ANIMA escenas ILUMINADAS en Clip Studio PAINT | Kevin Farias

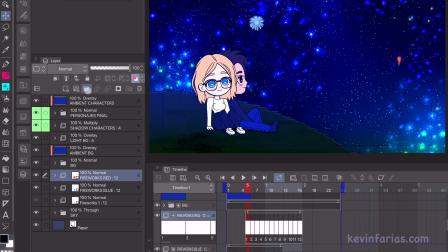(5:08)
Ahora sobre la animación de los fuegos artificiales creamos una nueva carpeta de capas y metemos todas las animaciones dentro de esta carpeta y esta carpeta la duplicamos, le cambiamos el nombre para saber identificarla y lo que vamos a hacer es simplemente
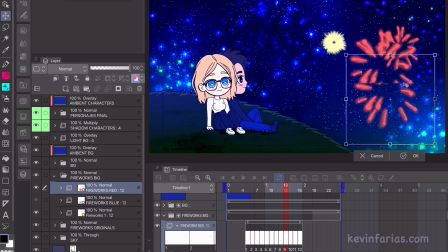(5:25)
duplicar los fuegos artificiales y hacerlos más grandes vamos a variar en
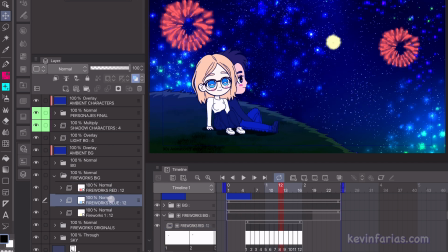(5:30)
sus tamaños y en sus posiciones y por supuesto también vamos a variar
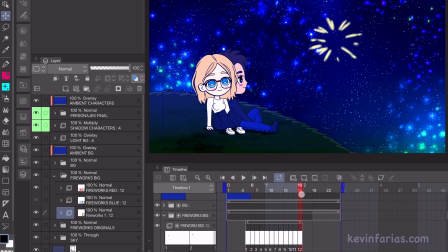(5:35)
en la posición de la línea de tiempo para que haya una variación de movimiento y
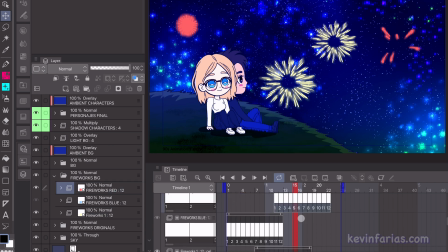(5:40)
esto se vea realmente genial entonces vamos a ir moviéndolos también
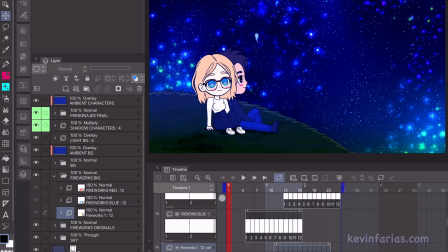(5:44)
en la línea de tiempo y ahí tenemos el movimiento que tenemos en la animación
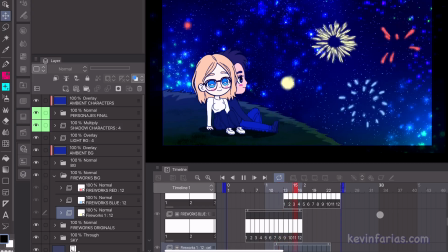(5:49)
por el momento
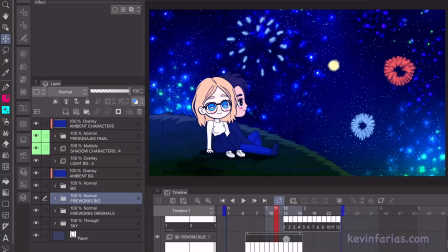(5:53)
ahora pintaremos de otra forma los fuegos artificiales sobre la primera
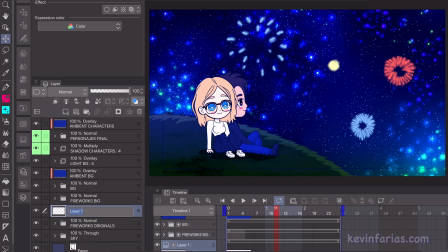(5:59)
carpeta de los fuegos artificiales creamos una nueva capa rasterizado llamada color y activamos ajustar a capa inferior activamos la herramienta del degradado y vamos a elegir por
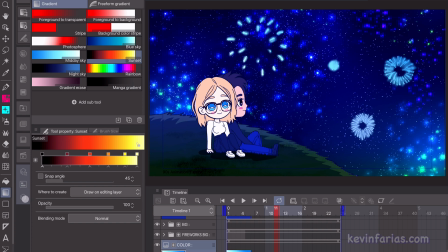(6:11)
ejemplo el degradado de color celeste como pueden ver afecta a todos los
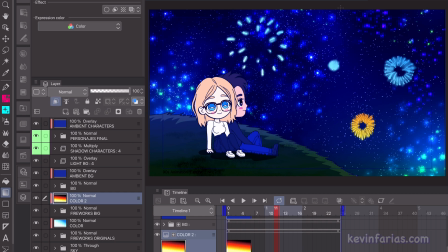(6:18)
fuegos artificiales que creamos anteriormente en una nueva capa sobre la otra carpeta de los fuegos artificiales elegimos otro degradado que sea de un color amarillo y
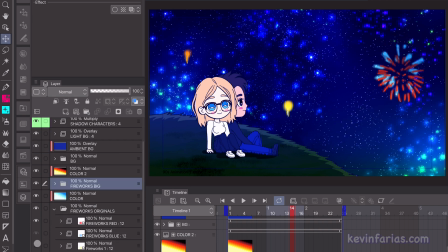(6:30)
rojo para que haya una variación en el color de los fuegos artificiales y la escena
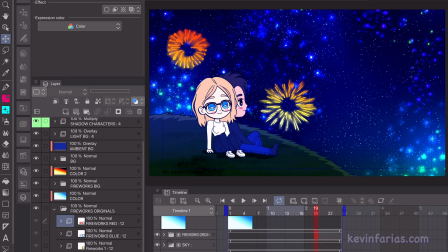(6:36)
tome una estética mucho mejor entonces ahora sólo nos queda ir moviendo
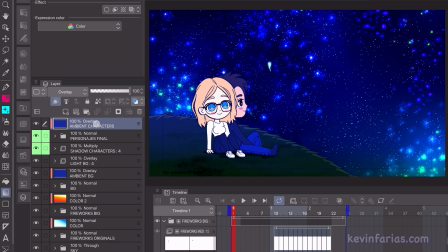(6:42)
la posición de los fuegos artificiales ajustar ciertos colores para ir haciéndolo de la mejor forma sobre toda la animación vamos a crear una
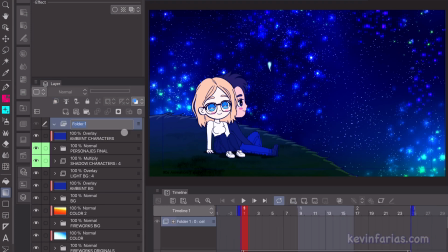(6:56)
nueva carpeta de animación de nombre puede llamarse ambiente y vamos a crear una nueva carpeta de capas y vamos a duplicar los degradados que hicimos anteriormente y los vamos a
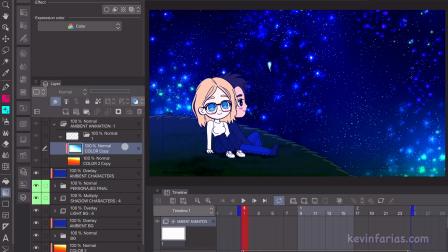(7:09)
incorporar dentro de esta animación y le vamos a desactivar ajustar a capa
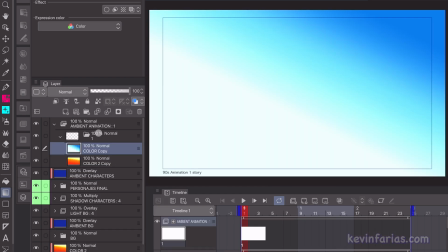(7:15)
inferior y vamos a con especificar cells llamar este nuevo cell y
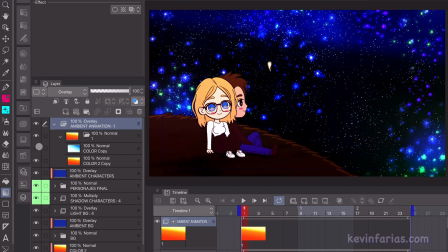(7:21)
vamos a hacer que esta carpeta de animación tenga el modo de combinación superponer
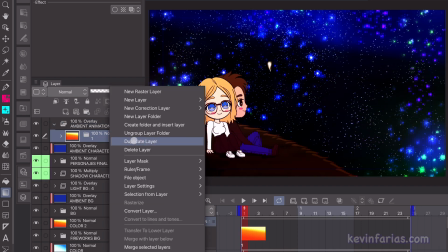(7:26)
este cel de animación lo vamos a duplicar y en la línea de tiempo lo vamos
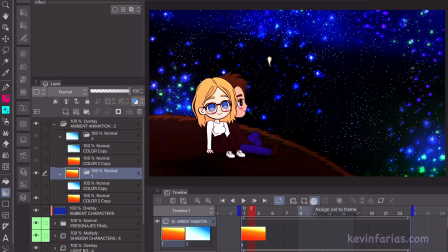(7:32)
a llamar en el segundo fotograma de la animación con especificar cells
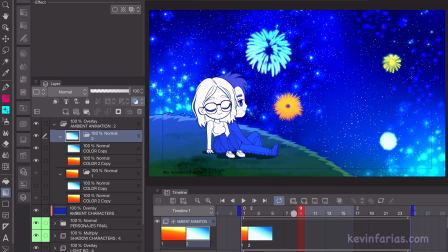(7:36)
y a uno de los cells vamos a desactivarle una de las capas para que haya un contraste bastante fuerte entre un color y otro y acá como pueden ver podemos
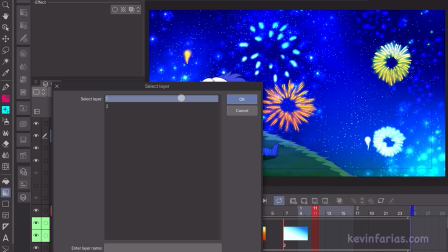(7:47)
ir variando según el ritmo de los fuegos artificiales qué color va
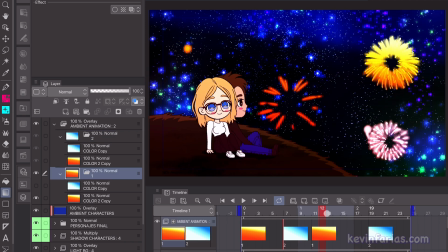(7:52)
a predominar en cada instante de la animación si hay más fuegos artificiales
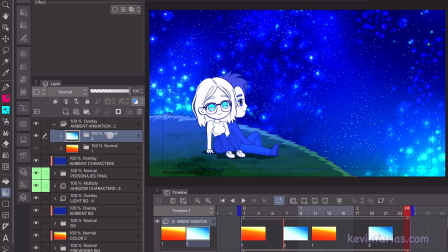(7:57)
de color azul por supuesto ese es el color que va a mandar en ese instante vamos
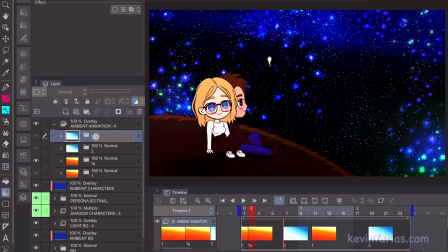(8:02)
a duplicar nuevamente ambos degradados y los vamos a ir llamando
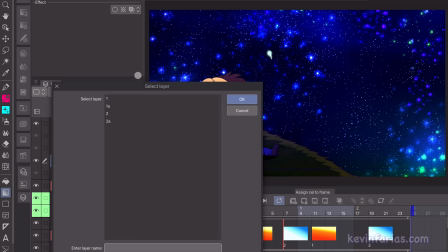(8:07)
en la línea de tiempo pero vamos a hacerle una pequeña variación vamos a hacer que la opacidad tenga un 50% entonces al momento
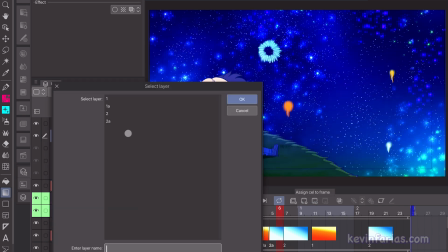(8:18)
de que los fuegos artificiales entren en escena y exploten van a ver ciertas variaciones de color unas más fuertes que otras y van a hacer que nuestra animación
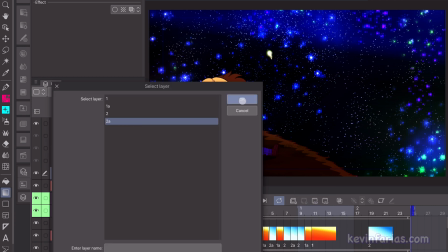(8:28)
cobre vida como pueden ver en la línea de tiempo con la herramienta especificar cells
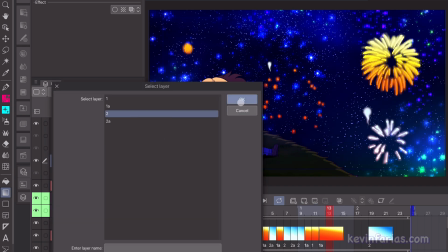(8:34)
vamos a ir llamando cada uno de los cuatro dibujos que hicimos anteriormente que
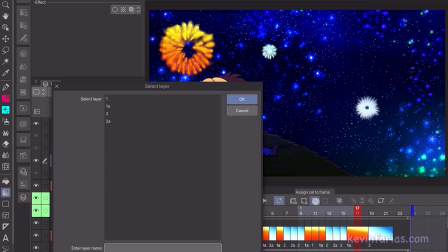(8:40)
recuerden que es el mismo degradado que usamos para los fuegos artificiales
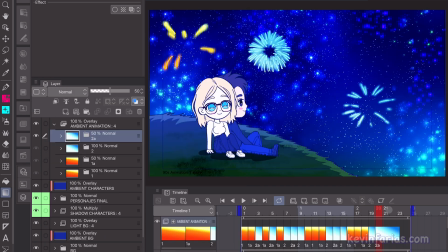(8:45)
esto le va a dar un toque genial y va a hacer que la estética de nuestra animación si
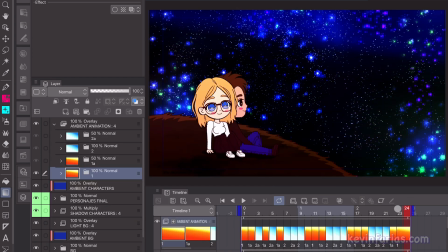(8:51)
bien es sencilla va a alcanzar un nuevo nivel revisamos